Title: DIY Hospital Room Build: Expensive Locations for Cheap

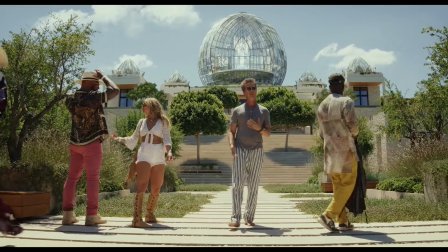The location you choose can make or break your story. A proper location can make your film feel bigger, lived in, and believable.
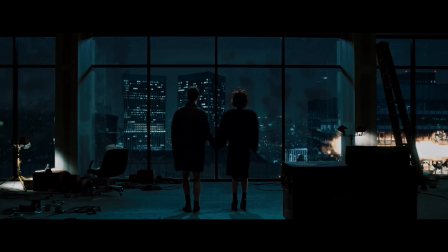But with that comes higher budgets and logistical issues that we don't always have the means to navigate. Because money.
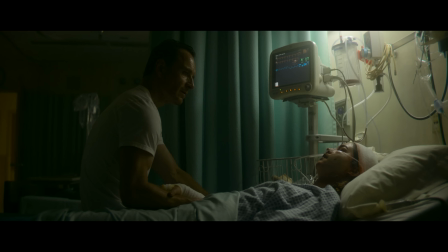And I don't have it. Especially when you're looking to shoot in something as difficult as a hospital.
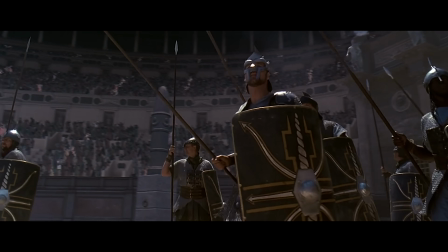But filmmaking is all about creating illusions to tell your story, using sleight of hand to make the viewers see something that they actually aren't. So today, we're gonna turn a room in our office into a hospital, and we're gonna do it as cheaply as possible. So hold on to your booty cheeks, because we're gonna do the thing I just said we're gonna do. So. Did you just become drunk while speaking? No, I am drunk before I started speaking.
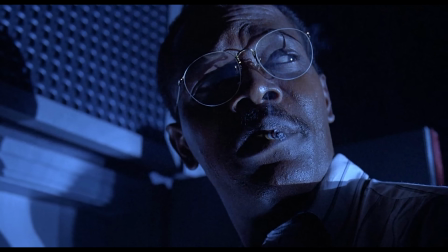Hold on to your butts.
Right off the bat, I know what comments we're gonna get. No, we are not counting the gear we have in the budget to pull this off, because whatever you have will work just fine. What's making this work is how we're designing out the spaces, not the gear we're capturing it with. So calm your boobies.
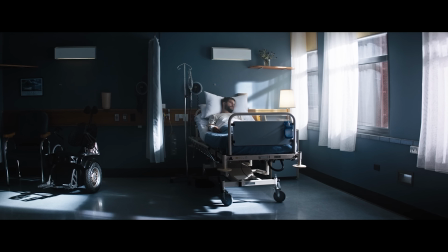Okay, Gary? Perverted. But I knew going in, building a hospital room was gonna be hard.
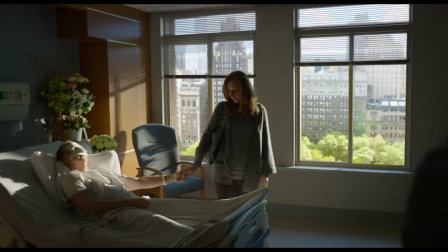There's a ton of equipment, a huge bed, usually a big old window, curtains, tubing, monitors,
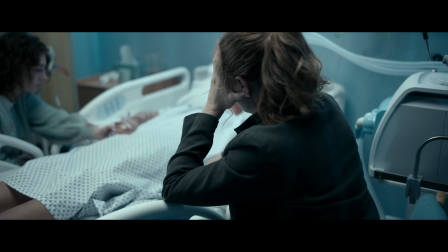plus hospital rooms usually have white or bright walls, and our walls are black and gray.
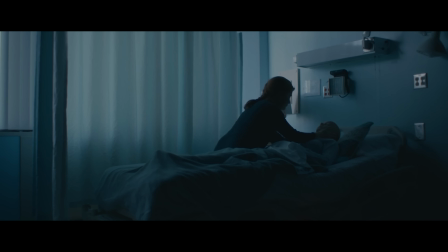But after gathering some references, I was shocked at how many big films used really simple setups. So that was our target. We could give the essence of a hospital room instead of actually showing everything. Which our first attempt at this failed.
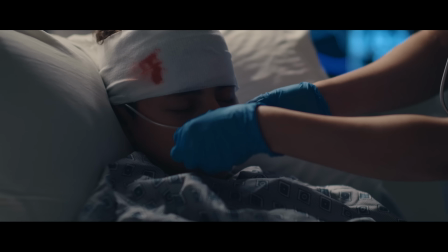It wasn't bad, I guess, but it felt like stock footage to me in a bad way.
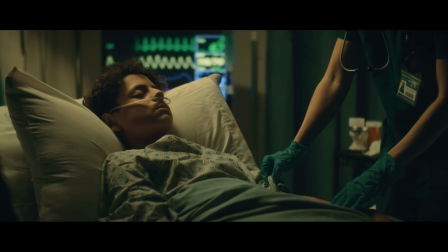So we tried again and ended up with something that I think was much better. But to get it started, I went right to Amazon.
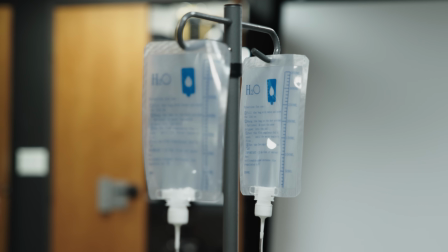We bought an IV stand and IV bags, which are actually made for watering plants in case you have a plant in the ICU.
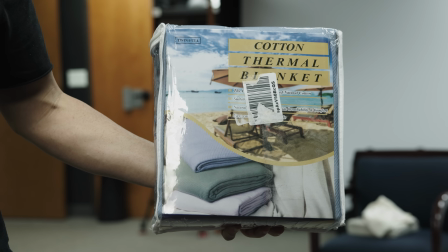Then some tubing, bandages, a curtain, a hospital blanket, scrubs for the nurse, and an ID badge holder for the fake nurse ID.
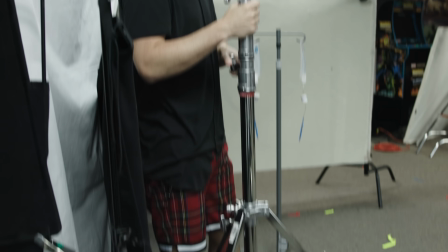But we'll get to that in a minute. Once all that came in, we started building it out, which our first issue was the color of our walls. We didn't want to build walls or paint, so instead, we grabbed this rug from my office,
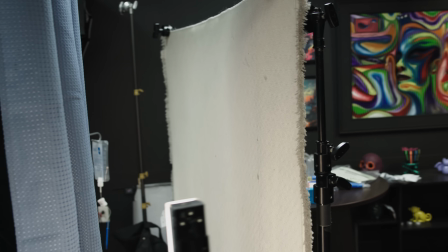we flipped it around to this off-white texture on the bottom, threw it up on some stands, and to our disbelief,
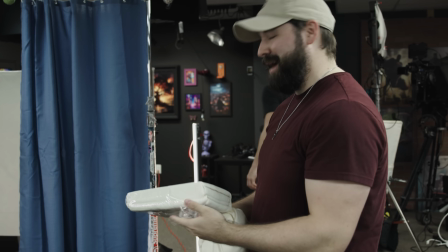we had a white wall. How stupid this looks makes me happy. Because if it actually works and it looks as stupid. Next, we threw up our curtain on a C-stand, which will help fill out the frame. Then we didn't have a bed or a table stable enough to act as one, so we're cheating here a bit too.
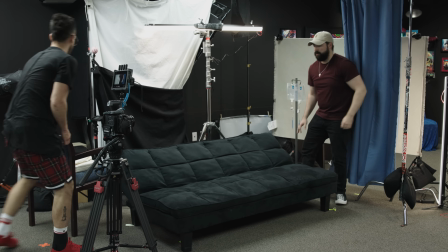We grabbed a futon from my office, which was too low for our frame, so we put that up on some Apple boxes.
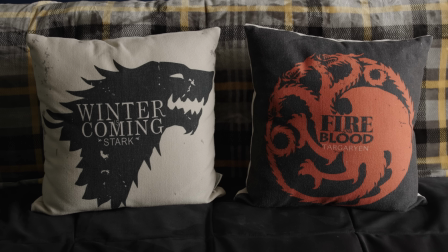Then we threw some sheets on it, placed the pillow in, which were actually 2 throw pillows stuffed into a pillowcase because we forgot the pillows. Because professionalism.
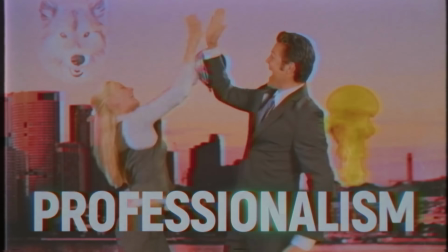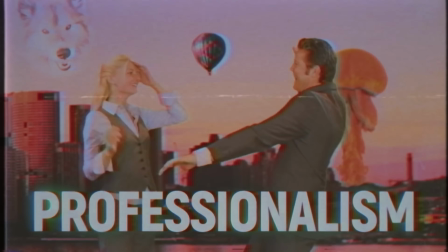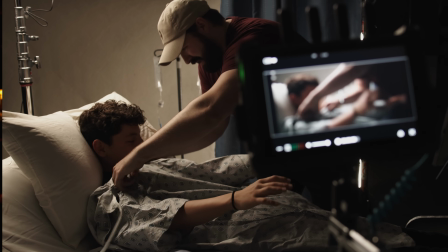After that, we brought in our actor, had him put on the patient gown, and then propped his feet up on a chair so it looked like he was laying in a full bed.
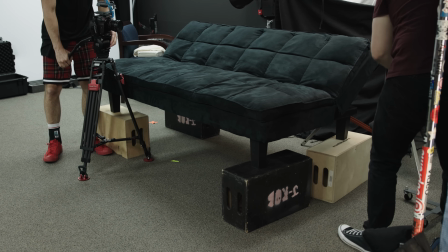So real quick, just to recap, the bed is a futon with his feet dangling off, and the wall in the back is a f***ing rug. And if that doesn't get your chips pringled, I don't know what will.
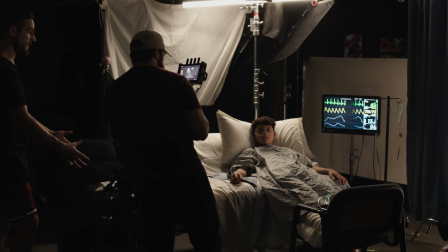But now with our actor in, we got our shot framed up so we could build out the set very intentionally.
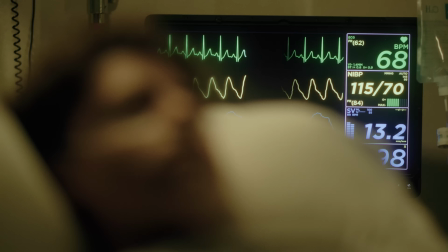So we worked in the IV stand, tubing on the actor, and placed the heart monitor in the background, which was actually our small HD monitor, but any small TV or monitor would work here as well.
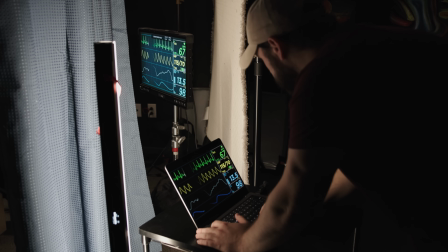And to get the graphic on screen, we plugged the small HD monitor into my computer and used this stock graphic we found on Envato Elements.
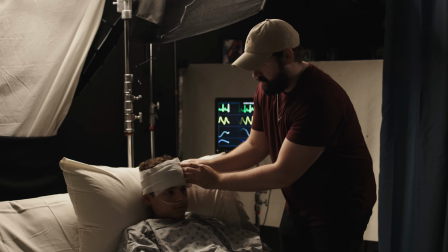For our first version, that I did not like, I did wrap his head in a bandage and added some blood, but it just felt cheap to me, so we went without in the second attempt.
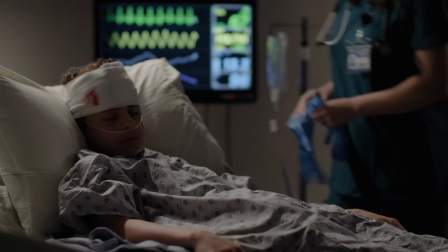I also wanted to fill out the background a little more than we did in the first attempt. The first one felt a little too empty, which is part of the reason I think we were getting that stock footage feel.
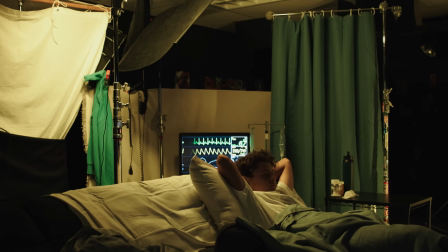So for this version, we placed a little table next to the bed and put some medicine bottles and other random things on there to fill it out.
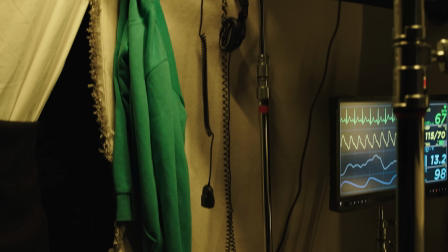We also added a little more technical feeling paraphernalia in the background, like hanging these headphones and walkie-talkie piece we found in our prop room, all of which became little touches that made the set feel more alive.
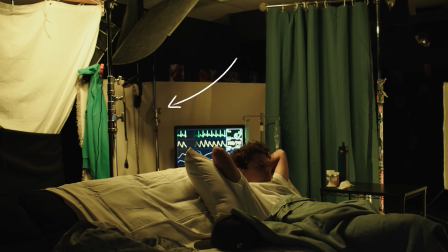We also left this C-stand that was flagging off a light visible in the shot since we felt it played on camera.
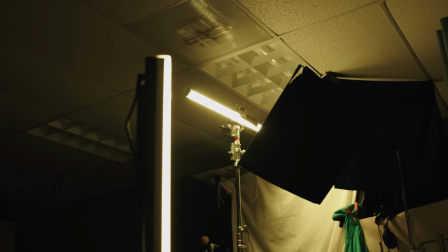And with that, our set is built for this angle. As for the lighting, we only use these 2 4-foot tube lights here, both of which are the Aputure InfiniBar PB12s. Aputure is our partner for this episode, but as is with all of their gear, these rule so hard.